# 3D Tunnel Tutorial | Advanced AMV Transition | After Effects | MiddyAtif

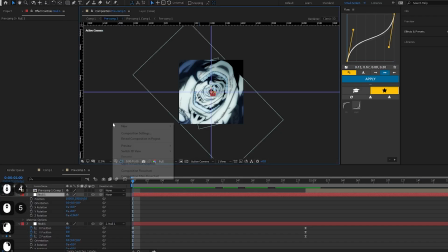(4:24)
I'm just gonna go in the middle and rotate it till it looks right. That took 5 hours to say. Add one adjustment layer on top and make it like 4 to 5 frames.
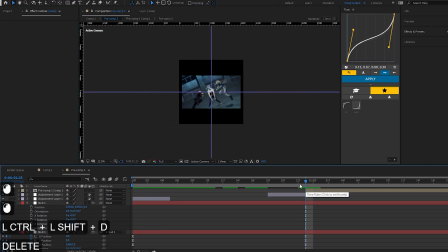(4:31)
Add one at the start and then add another at the end of our tunnel layer.
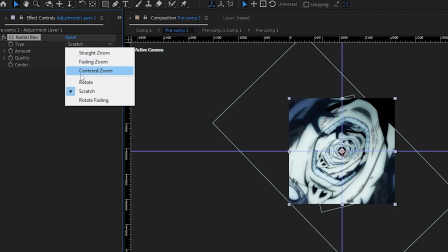(4:36)
Add CC radial blur and make the type to centered zoom. Increase it to 75.
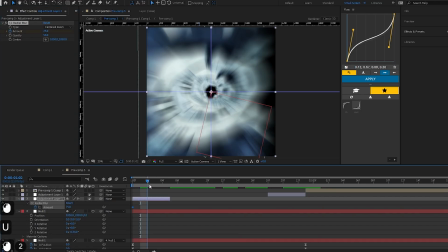(4:42)
Add a keyframe in the starting and add another at the end and make it 0.
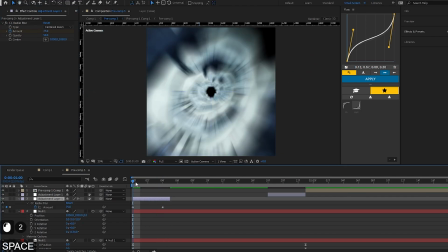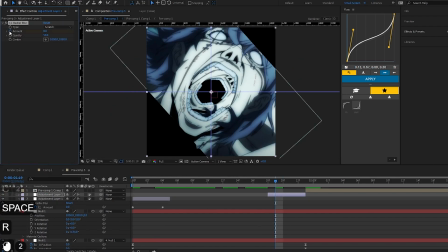(4:52)
Do the same thing on the other layer, but make the first frame 0 and second frame 75.
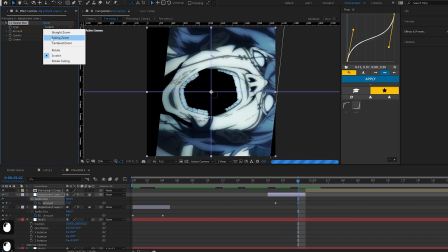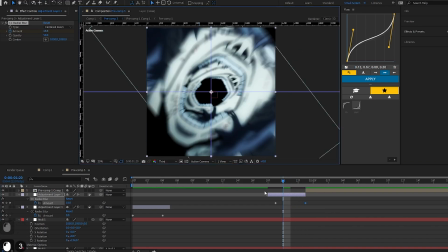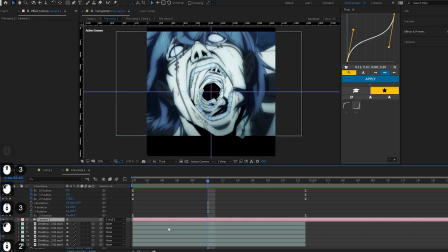(5:09)
go to camera and adjust your Z frame a bit to make your clip look a bit more zoomed in.
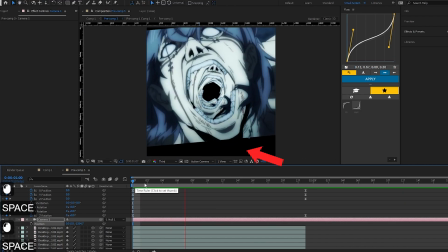(5:18)
Don't even worry about the gaps around the clip, it'll work out later. Add another layer and keep it below our blur layer. Add a shake there.
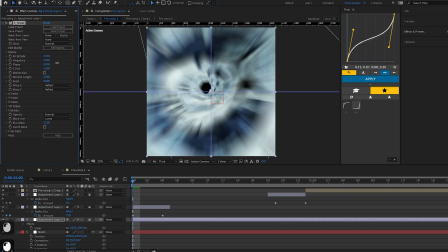(5:34)
You can make your own shake or just copy the shake.
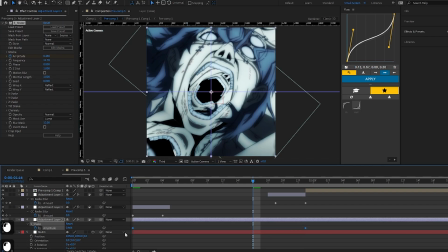Add another adjustment layer and add the same blur effect, except remove all the keyframes and make it very very less, like 5 or 8. And this is how your clip should look now. Now it's time to set up the post tunnel clip.
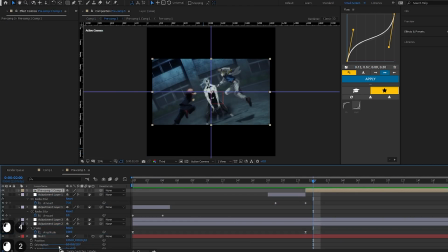(6:04)
Move the clip below the camera,
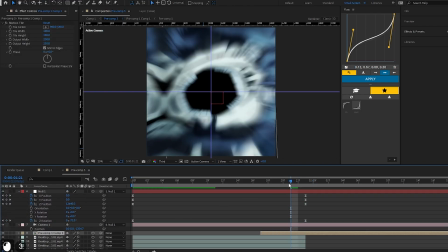(6:08)
extend it and let it overlap our tunnel layer, enable 3D and adjust it to appear on the frame.
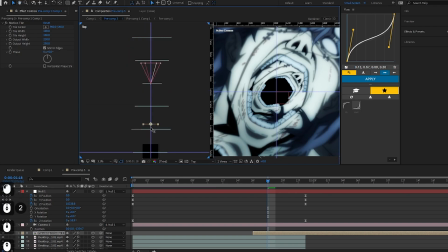(6:19)
What I am doing here is just more efficient way to work with 3D camera. I am not gonna explain it because it's a big topic and deserves a video of its own.
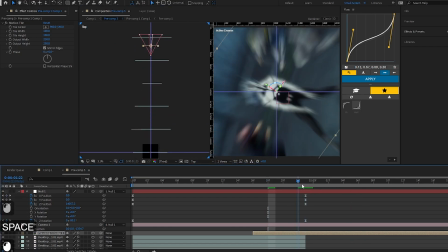(6:28)
Let me know if you all want a video in 3D camera.
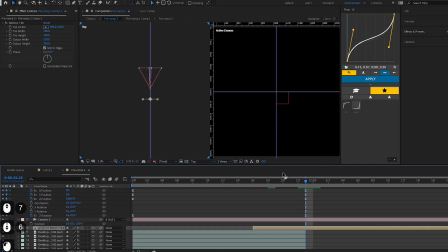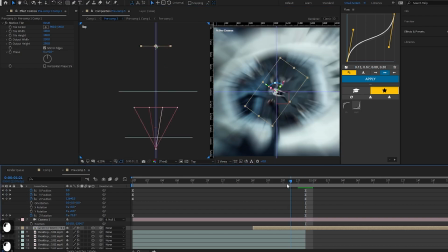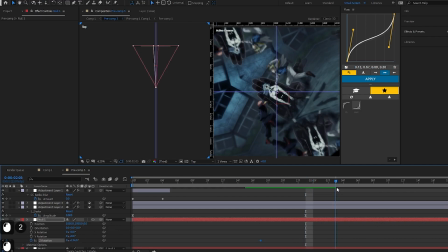(6:46)
After that, go to the first null layer and make some rotations and Z positions like this to make it look smooth,
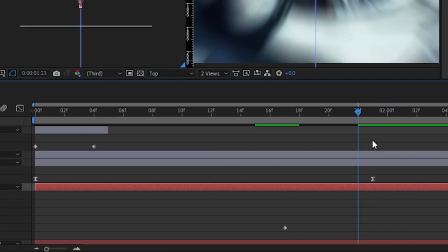(6:52)
fluent, persuasive, whatever the synonym.
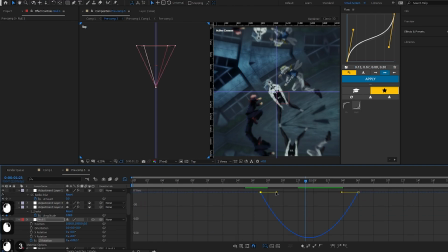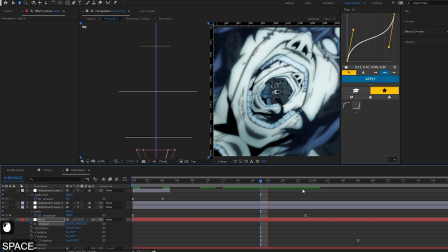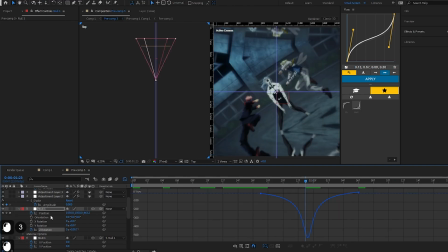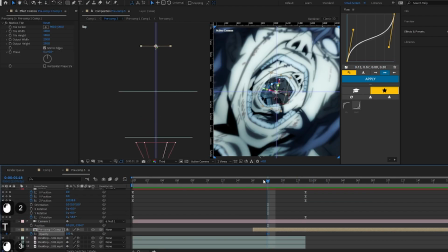(7:18)
Now make a fade in transition.
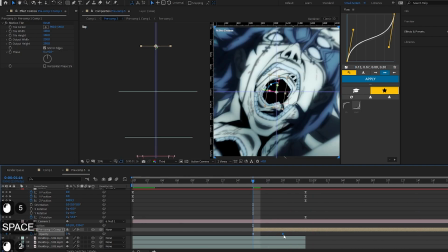Get another adjustment layer and add optics compensation. Increase the FOV and check reverse lens distortion.
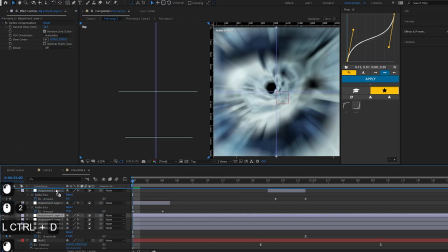(7:38)
Add another layer and add S vignette, vignette, however you say it.
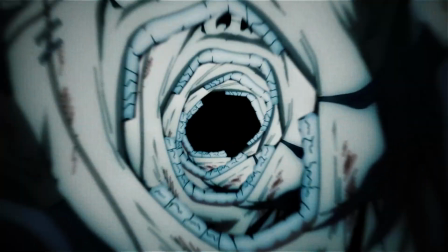(7:47)
To people that are still watching, I have a gift for y'all. The project file of the edit on the starting that you saw, it's uploaded on my Discord server.
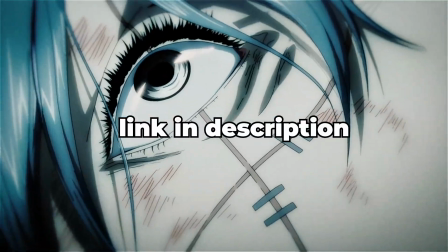(7:56)
You can go there and download it and you can then learn by yourself and learn even better, right? And I appreciate all of you for watching my videos to the end. This is how our clip should look now.
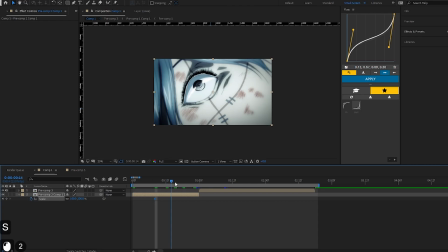(8:06)
I'm just gonna make some adjustment on the first clip, the pre-tunnel layer. And for that, I will just zoom in a bit. And then add adjustment layer and add a shake.